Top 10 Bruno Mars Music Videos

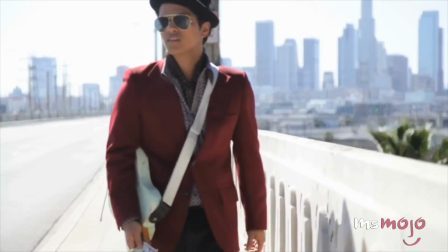This Hawaiian crooner and pop superstar has wowed the masses and stolen all kinds of hearts with his visual flair.
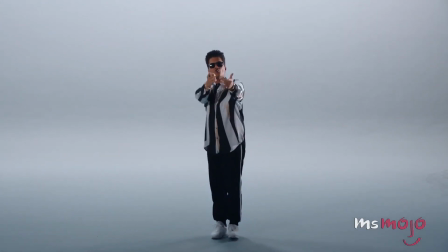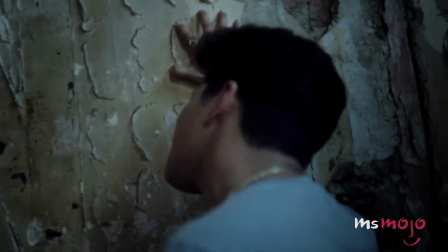Welcome to MsMojo, and today we'll be counting down our picks for the top 10 best Bruno Mars music videos.
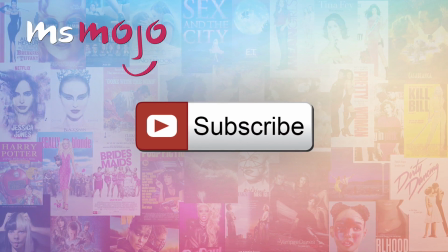Before we begin, we publish new videos every day, so be sure to subscribe for more great content.
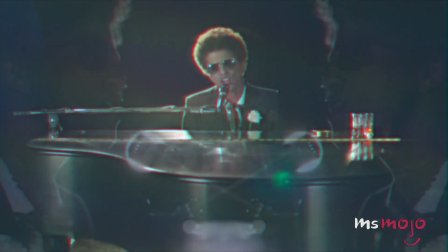For this list, we'll be choosing the best music videos featuring Mars as the main artist.
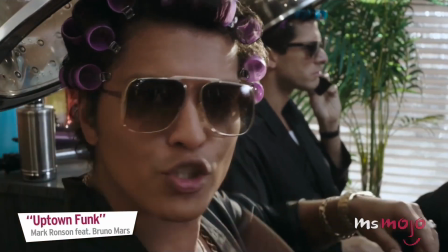Although he has been featured in a slew of great videos,
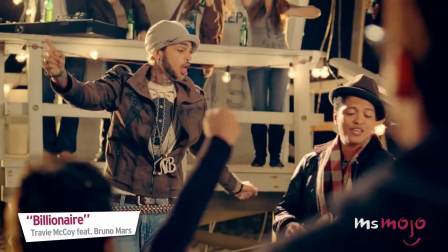such as the unstoppable Uptown Funk and his breakout Billionaire, they were not Bruno Mars songs.
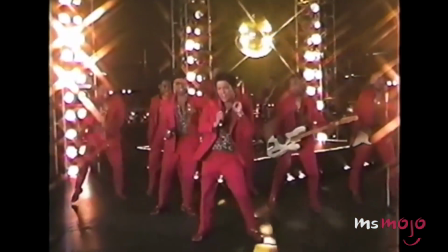Give me your, give me your, give me your attention, baby.
Number 10, Treasure.
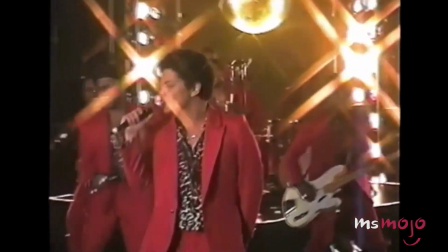We opened with one of Bruno Mars' biggest hits,
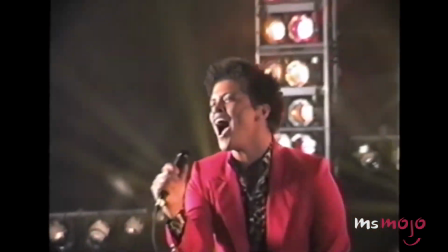and a music video with so much retro style that anyone unfamiliar with Bruno will immediately understand what he's all about.
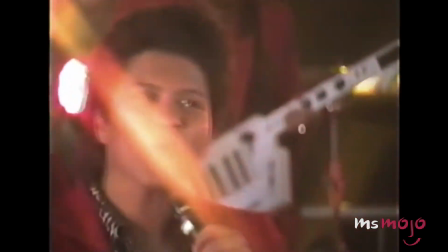This 70s music video throwback has a Jackson 5 groove, fully equipped with trippy visuals,
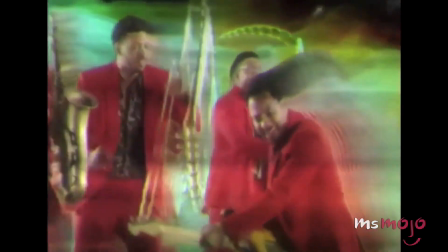cheesy close-ups, sexy dancing, and lots of neon. Teaming with blazing disco lights and matching red suits,
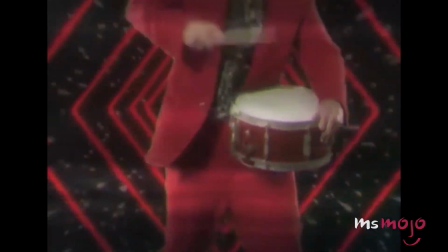the video was part of a trio of videos directed by Bruno as an homage to the golden days of performance videos.
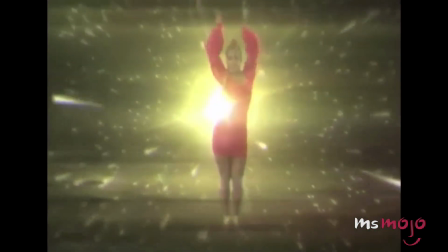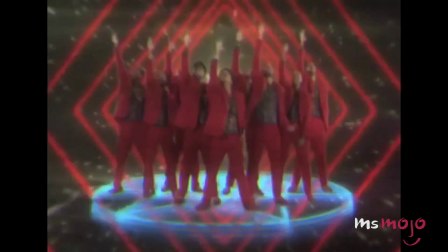And no, there is nothing wrong with your settings.
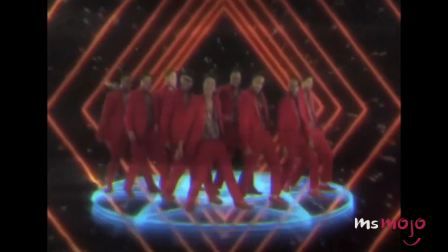This video is purposefully presented in an old-school aspect ratio and is only available in standard definition.
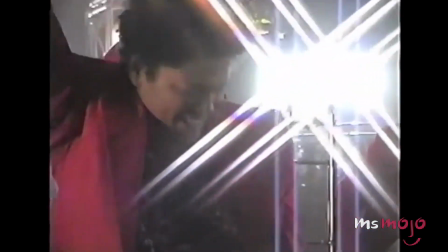Talk about keeping it old-school.
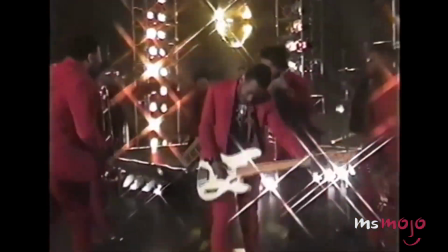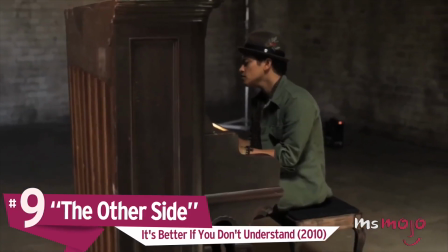Number 9, The Other Side.
You go about your day, baby.
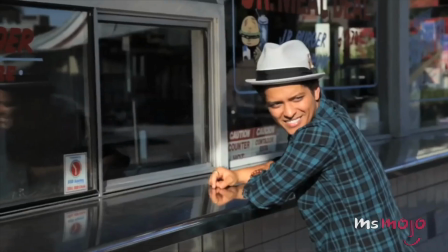After being featured in a number of hit songs, the world was ready to welcome Bruno Mars into their homes.
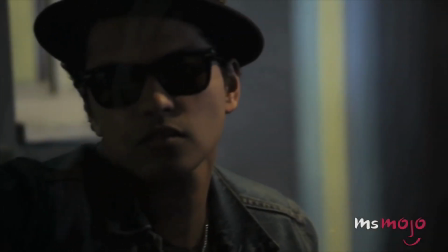As one of the early videos off his debut album, The Other Side gave us a glimpse of what came before and what we will come to expect from this future superstar.
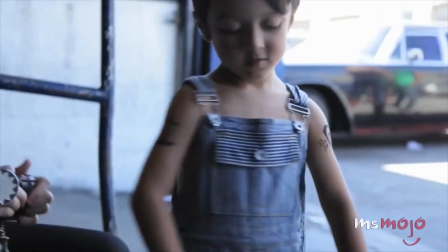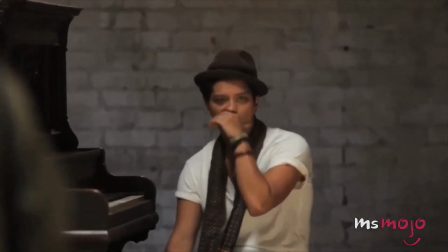Offers us a sweet taste of his talents, mixing some rock and pop with subtle funky undertones.
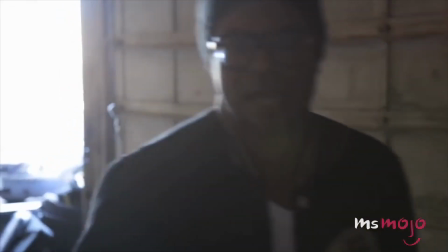The video, on the other hand, shows Bruno with his band, The Hooligans, in their meager beginnings,
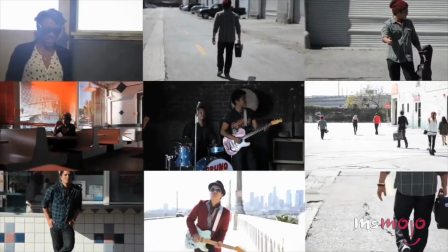practicing in garages, playing on street corners, living the somewhat unglamorous life of a band on the road.
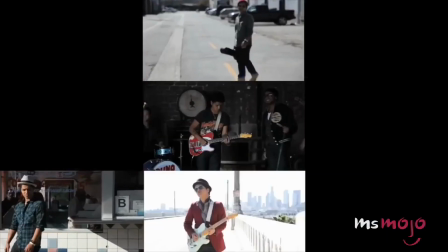It's better if you don't understand.
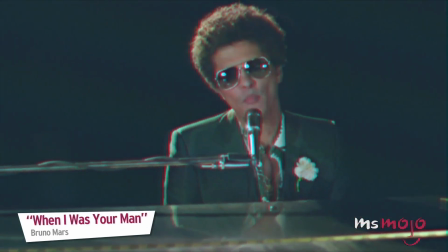Number 8, When I Was Your Man.
Same bed, but it feels just a little bit bigger now.
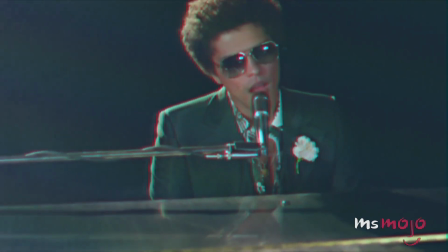A song of pure heartache, and all you need is Bruno at a piano.
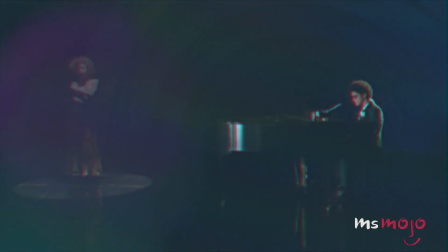A simple premise for a painful song, but there's nothing simple about the production of this video.
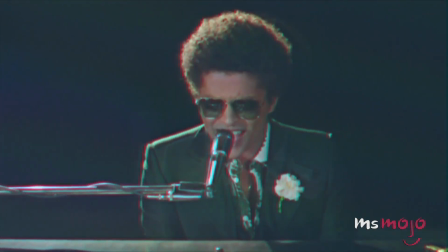I'm too young, too dumb to realize that I should have bought you flowers.
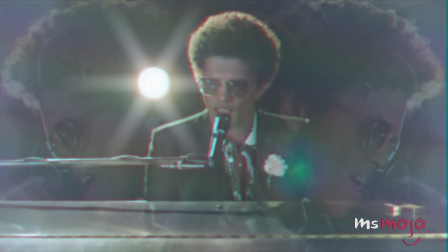Looking just like an 80s TV special,
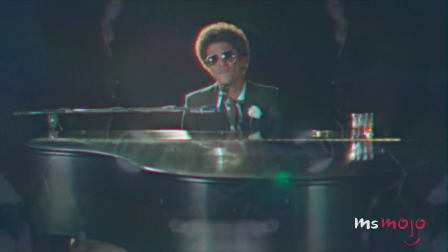Bruno and his directing partner Cameron Duddy deliberately used retro video effects like cheesy crossfades and mirror images to dial in the nostalgia.
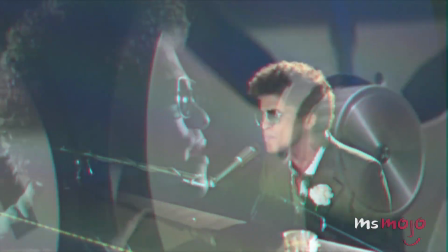With whiskey in tow and the ghostly figure of his true love with tears in her eyes, Bruno Mars truly is a balladeer from another age.
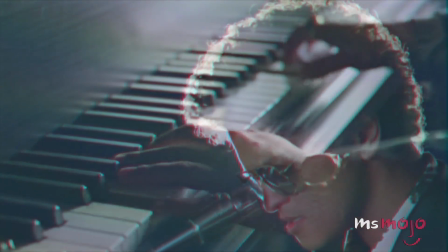And that haunts me every time I close my eyes.
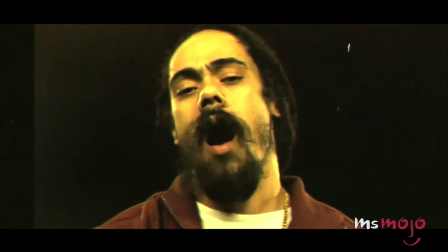Greetings to the world. Vice of the one called Bruno Mars alongside Gang to the Zilla.
Number 7.
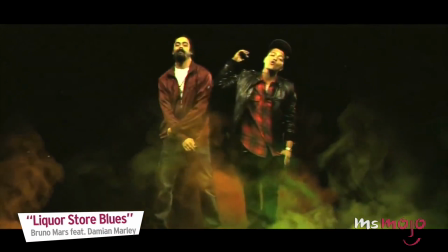Liquor Store Blues.
Standing at this liquor store, whiskey coming through my pores, feeling like I run this home.
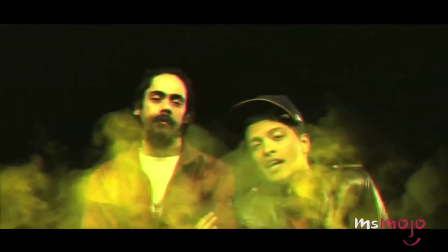While Bruno's videos might not be too high concept, they are always infused with style.
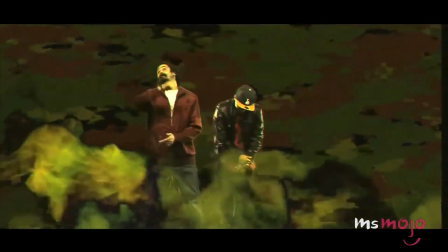This particular video features the great Damian Marley jamming with Bruno in a simple but psychedelic rendition of his early single Liquor Store Blues.
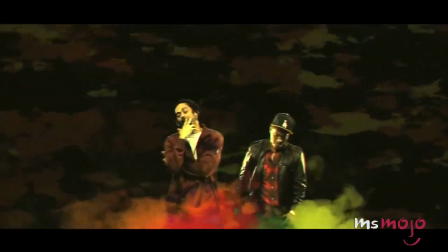I don't know if it's just because pineapple kush between my jaws has got me feeling like I'm on top.
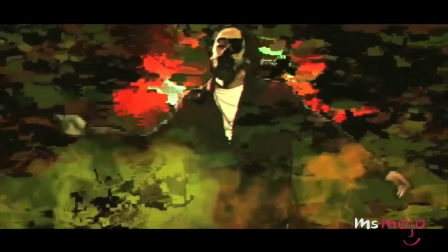With the smoke blazing and retro effects on hand, we're presented with a taste of Bruno's youth,
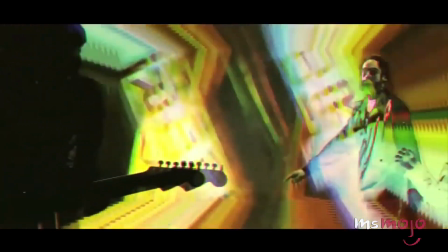while the colors are a clear representation of Marley's musical background and heritage.